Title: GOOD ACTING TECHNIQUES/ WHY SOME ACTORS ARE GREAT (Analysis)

As a developing actor, it's just to be trying to do it well. If you can live with the humiliation of, you know, being in something where it's pretty funny, you know.
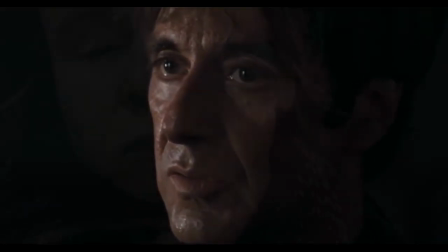My years of fascination with cinema sometimes make me ask a really simple question.
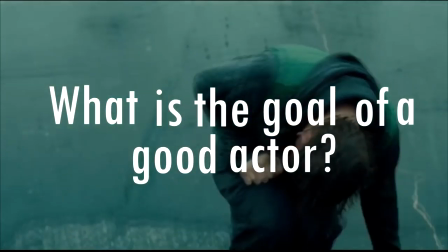What is the goal of a good actor? To act naturally?
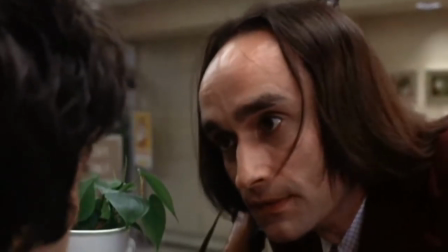Yes, acting naturally requires acting that their skills are invisible.
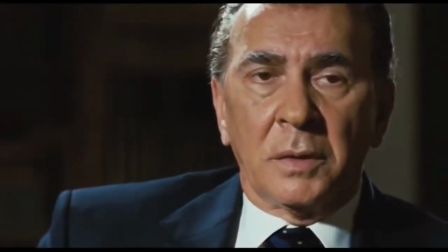Good quality, complex acting must always come down to an invisible naturalism that
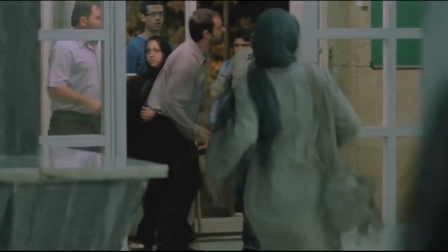makes the challenging components of it far less obvious than every other art form.
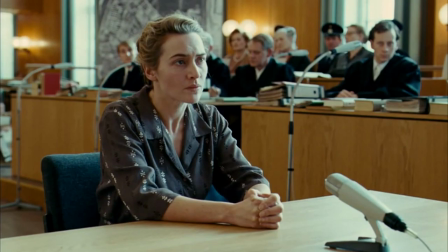Acting isn't just memorizing lines and talking in conversational reality with intermittent emotion.
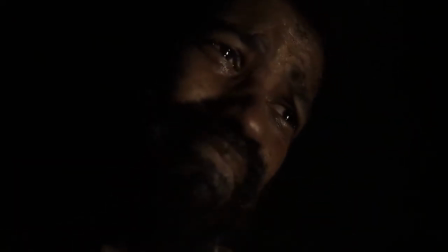It is to make a script come to life in a believable way. So yes, a great actor should make the scene believable.
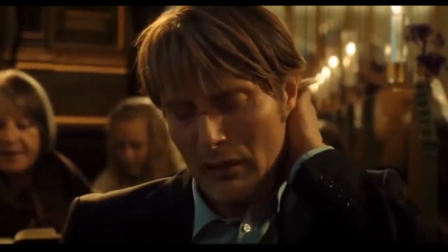The actor must make active choices to do so. These actions and the clarity of their execution in emotionally
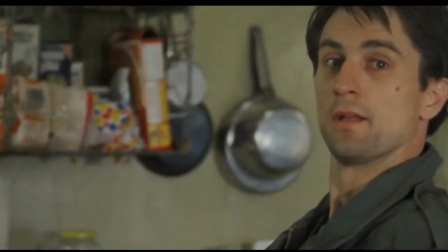local sequences creates the character much more than simply saying lines.
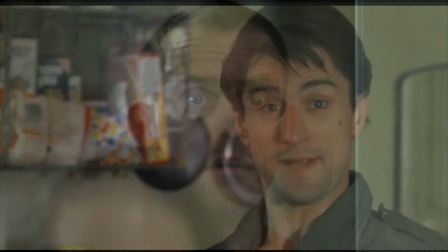Seeming real is a requirement. But a second requirement is that we can't predict their every reaction before
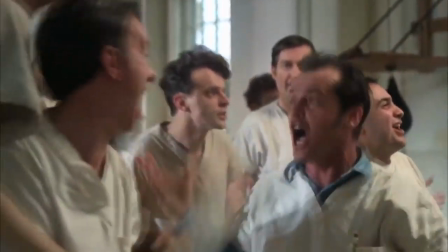they have them and great actors just know that Actors when put
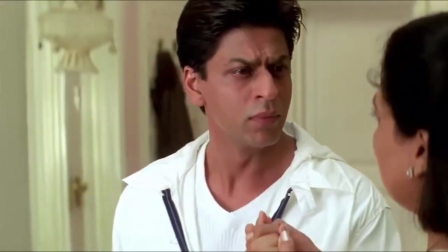a layer of stardom or lines set with unnecessary aggression Might get praise from
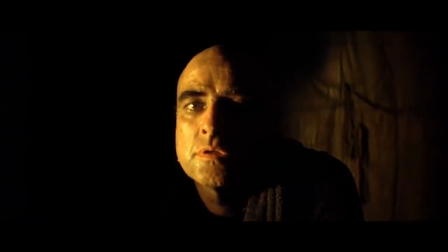their true fans But when an actor keeps aside their ego and dwell into the skin
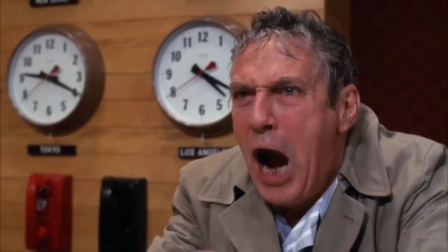of the character Then they create odd or in my opinion they become one when I paid more attention on
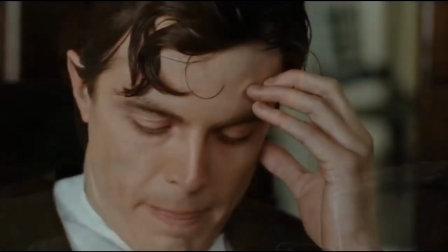their qualities I realized that all skilled actors understand how to listen for more than just the words,
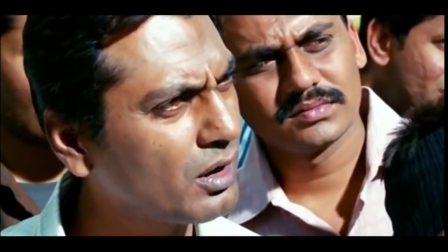sounds and tonality but also with an emptiness inside that needs to be filled by the other character.
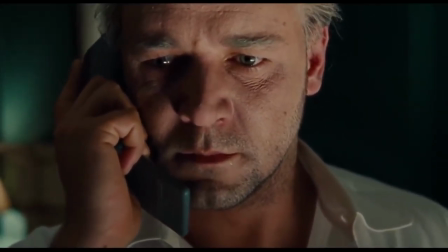When they listen to others, I am quite sure they ask themselves what they are really listening for and what is their character listening for.
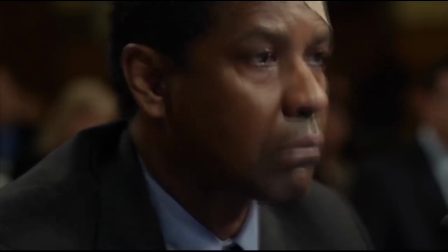I really think listening is the first real obligation required to carry out a believable tripfulness in the moment.
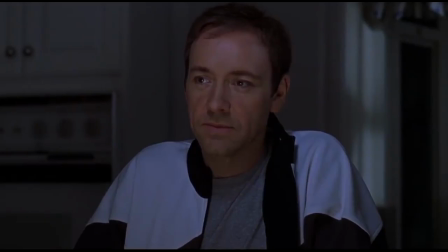It creates an honest connection between scene partners.
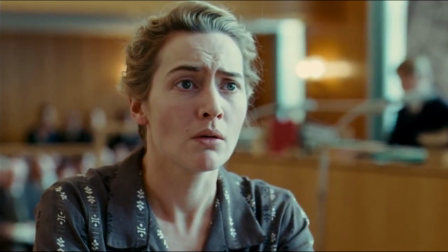The actor has to surrender the planned response to allow a true response that can only come when they are really listening. All I want to see from an actor to me is the intensity and accuracy of their listening and then what you have to say will become automatic.
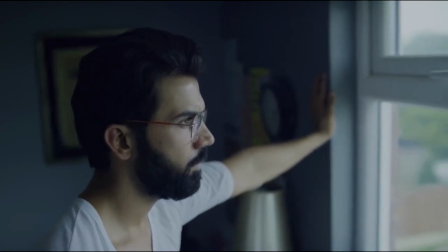In order to have these job-getting moments of reaction they need a way of working
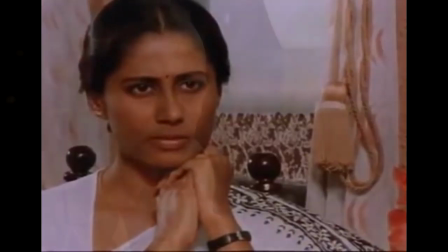that allows them to have the confidence to take the moments and to live in them.
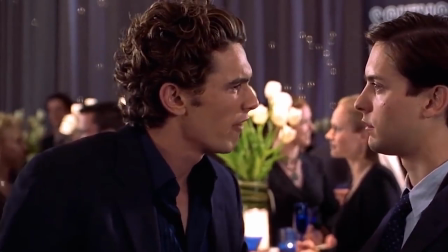Average actors speak through their piece believing that it's only their words that
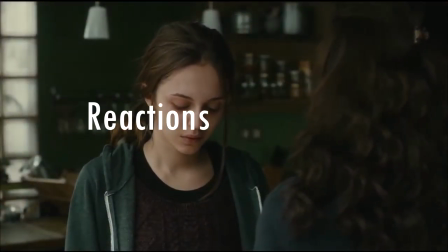matter but the truth is it's the reactions that are the actions of the scene.
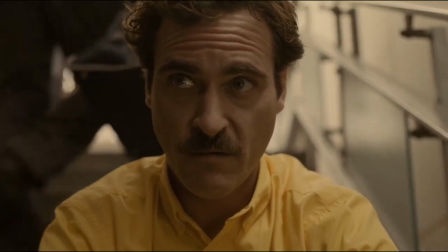Watching someone talk is not half as interesting as watching how those words are affecting other human being.
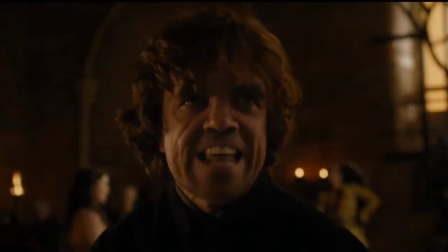Good actors even if they are performing solo or in the case of monologue they are listening and reacting to their character's own words and feelings.
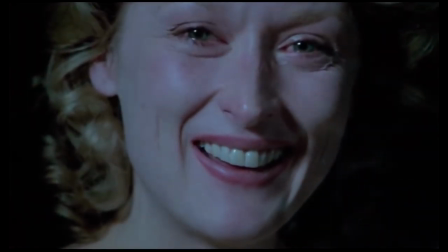Their lines are always a fraction of their role. It's the living, breathing moment that makes acting dynamic.
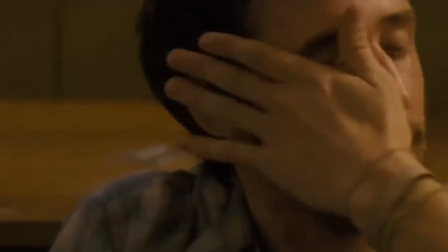And it's fascinating to watch actors when they are not speaking. Some are too caught up in their own egos or technicalities that is trying
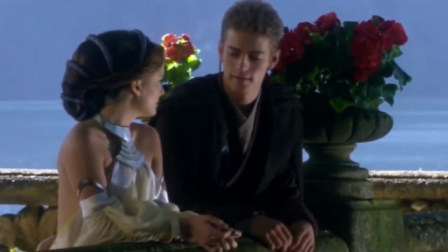to remember the next line and others seem to register everything they hear.
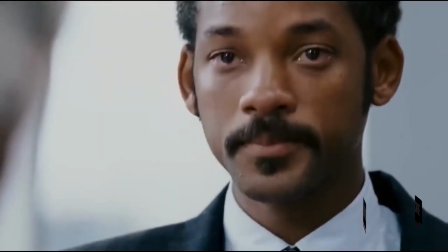You can see whatever is being said to them physically affect them as if the words are
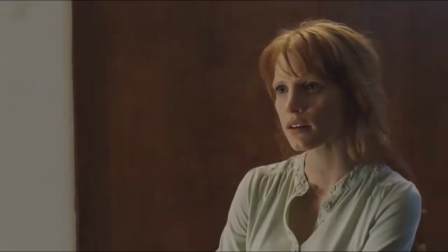touching their face. and to make the character convincing good actors spend time to understand how they sound.
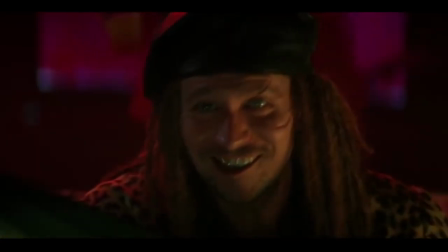Let me demonstrate it to you by showing you two voice clips of Gary Oldman from his movies and how he really sounds.
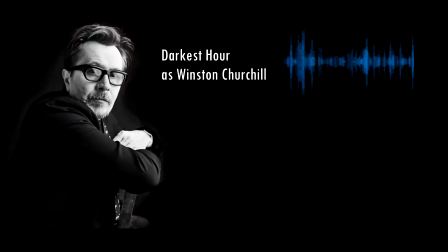The job only because the ship is sinking it's not a gift it's revenge.
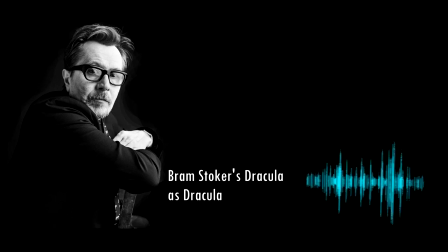The interest really of your own will and leave some of the happiness you bring.
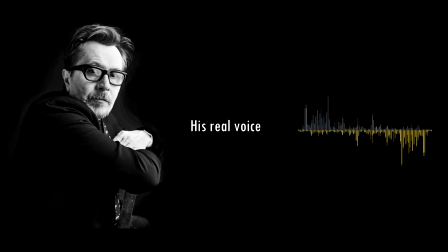And in a way I've known um many years ago.